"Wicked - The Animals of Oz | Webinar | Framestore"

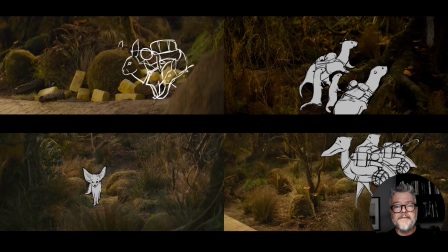For an intense 2-week period, I sat with John Marin and VFX editor Ed Marsh to create these sketch proposals.
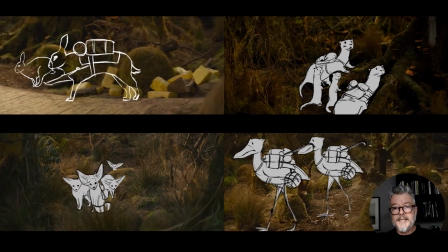These were created rapidly in Photoshop, and as you can see,
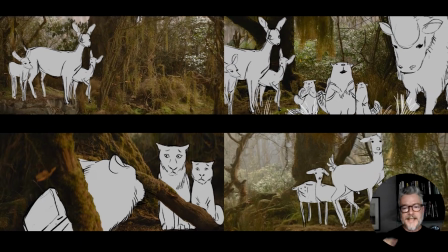they are not particularly good as drawings, but what they do is rapidly present new ideas,
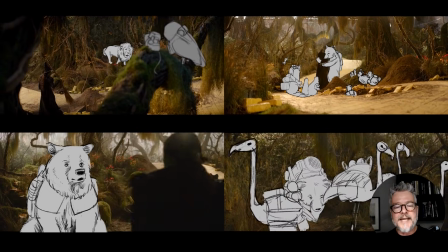which can in minutes give the editor an alternate take on action for our projected CG VFX work.
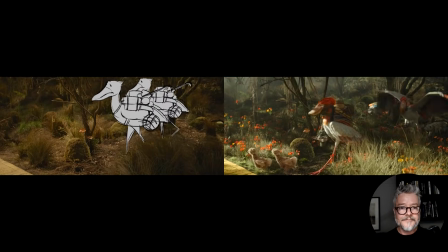While a good deal of these ideas fell by the wayside, a great many of the ideas conjured at this point survived into the final film.
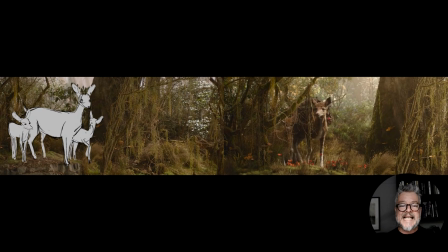I see this as having been a very fruitful activity where some meaningful work was achieved rapidly for the film.
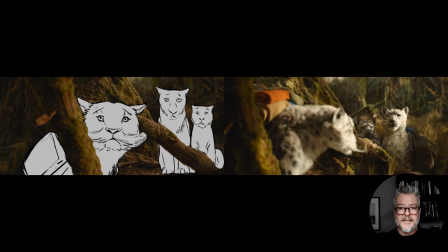You can also see, by the comparison I'm showing you here, the work that went into crafting the final images by our environment, lighting,
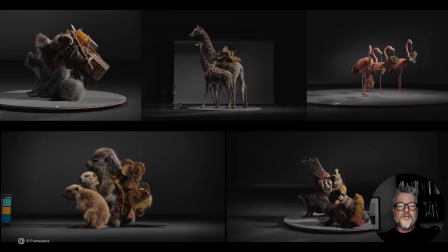FX and compositing teams. Director John Chu was keen that these animal refugees felt like real inhabitants of Oz,
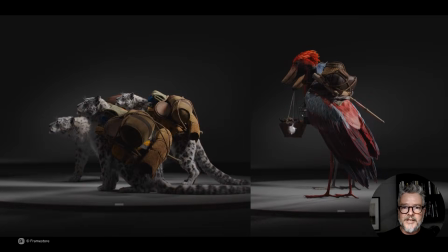who had grabbed their things in a moment of desperation, with the baggage of various kinds.
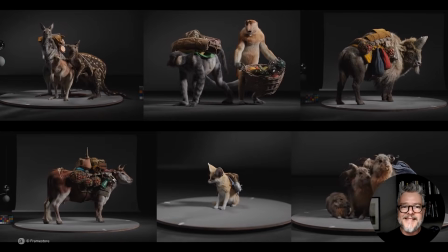It was up to us at Framestore to create these families in all shapes and sizes and weave a narrative for them that had continuity throughout the sequence.
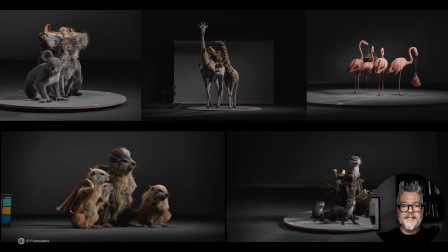Including the animal professors, frogs and insects from film 1, we only had 30 character assets to work with,
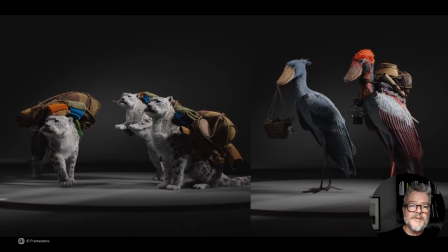for this and all the other animal sequences in Wicked for Good.
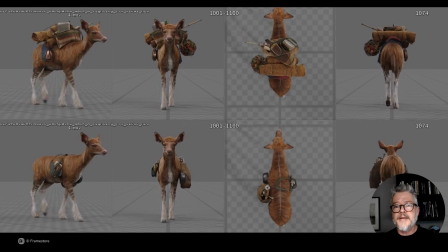Much variation was created through groom and look dev, and through scaling of
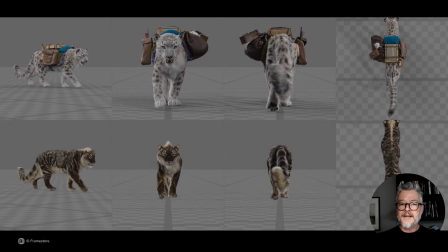some characters, implying that they were younger.
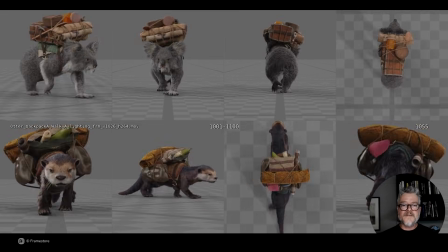Judicious use of backpacks and props helped us to create a sense of complexity, and careful shot layout helped us to avoid unwanted repetition.
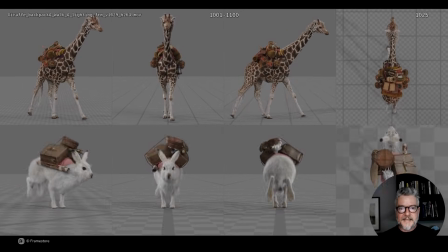As you can see here, we've got lots of walk cycles, and these are, as mentioned before, core components for animation,
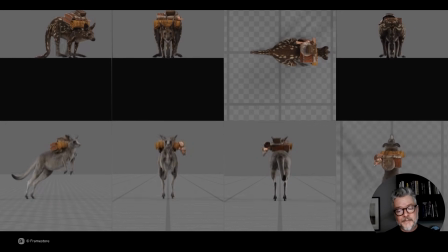both in providing the validation for rigs and as an element that we can use down the line to rapidly block shots.
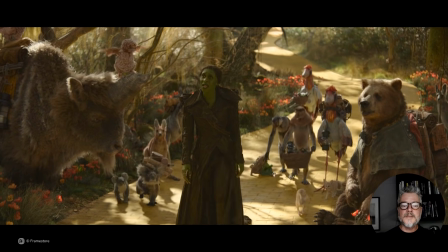We set up a backpack team that created all the backpacks that worked towards designing, modeling, texturing, and rigging them.
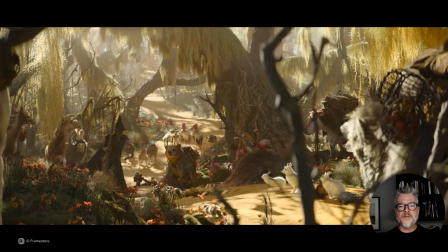Most of the backpack motions you see are a product of rigged motion and creature effects simulations, the exceptions being when backpacks are removed.
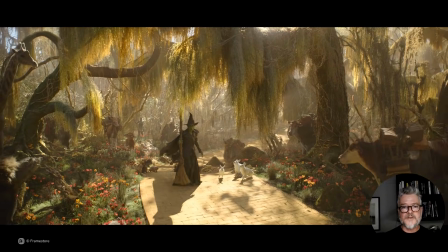Elphaba obviously carried the scene here, so everything needed to be kept in sympathy with where she was at.
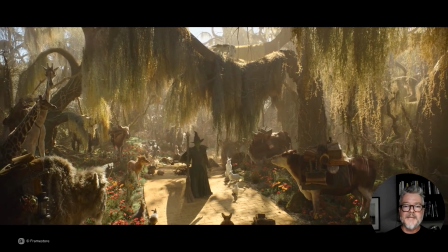John was keen to establish moments of empathy between them and have them gradually stirred and eventually transfixed by her song.
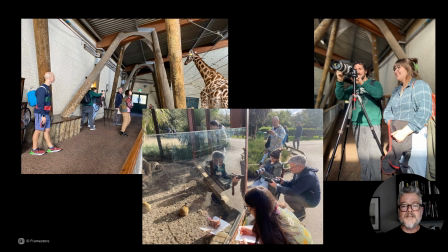Before starting our work here in London, the London animation team prepared themselves by spending a day visiting Marwell Zoo in Hampshire, where we were able to study giraffes, flamingos, snow leopards, tamarin monkeys, and more in person,
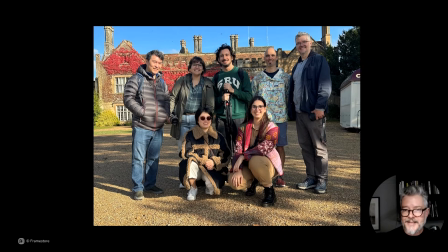and also created a little team bonding.
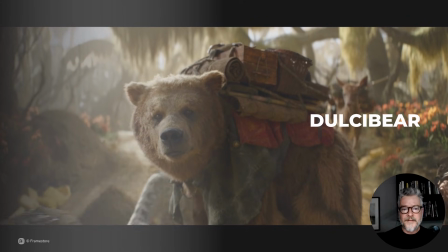Dulcibel, Elphaba's childhood nanny, appears again in Wicked for Good, Framestore having picked up where Ireland left off with her in film 1.
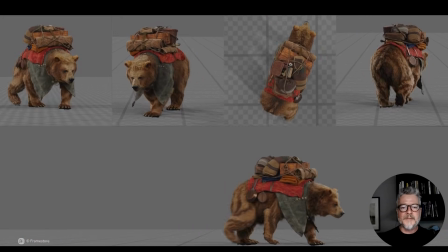There is much attitude and character to be found by figuring out the movement of the broader masses in a walk cycle, and then how the secondary motions then interrelate.
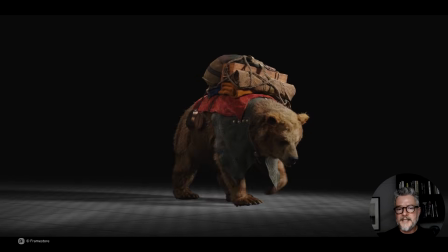The head's overlapped motion here connoting her size and her weight, and the little shake giving her a little bare authenticity.
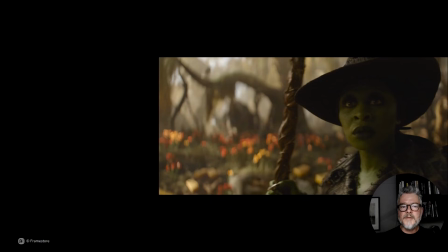To follow here is a short progress reel of the moment Dulcibel reveals herself to Elphaba. Top left, I have included the plate containing the stand-in performer recorded on the day, alongside Cynthia Erivo, so you can see the suggested framings we were given.
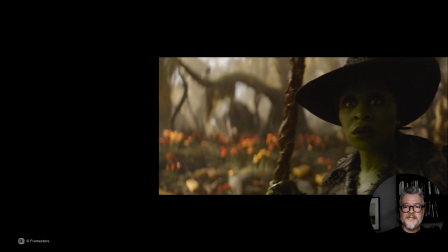On the bottom left, you'll see a whip animation version containing references of actress Sharon D. Clarke's performance of her lectern read. We used this as a starting point and developed her performance from there. It was particularly important for Dulciber's softness and empathy to read in her performance.
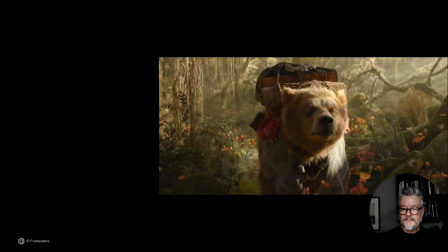Dulciber, oh, little one.
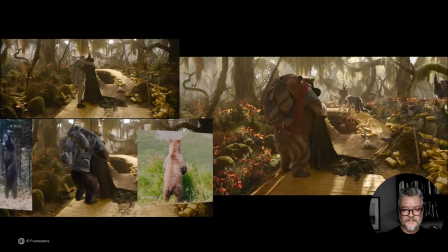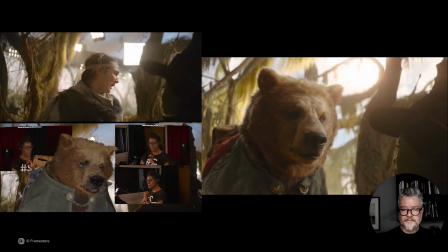It's become rotten. There's only one thing left for us to do.
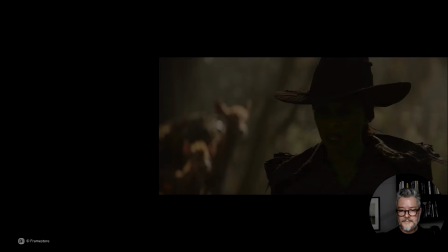Escape. How will you survive? How will you survive here?
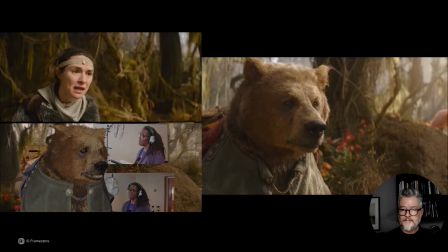No one in Oz will be happy until you're dead.
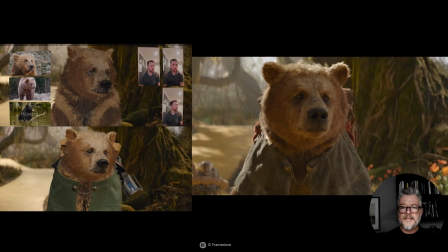Here's a nice example of simplicity in a performance. The shot needed to have Dulciber turn to Elphaba with great sadness.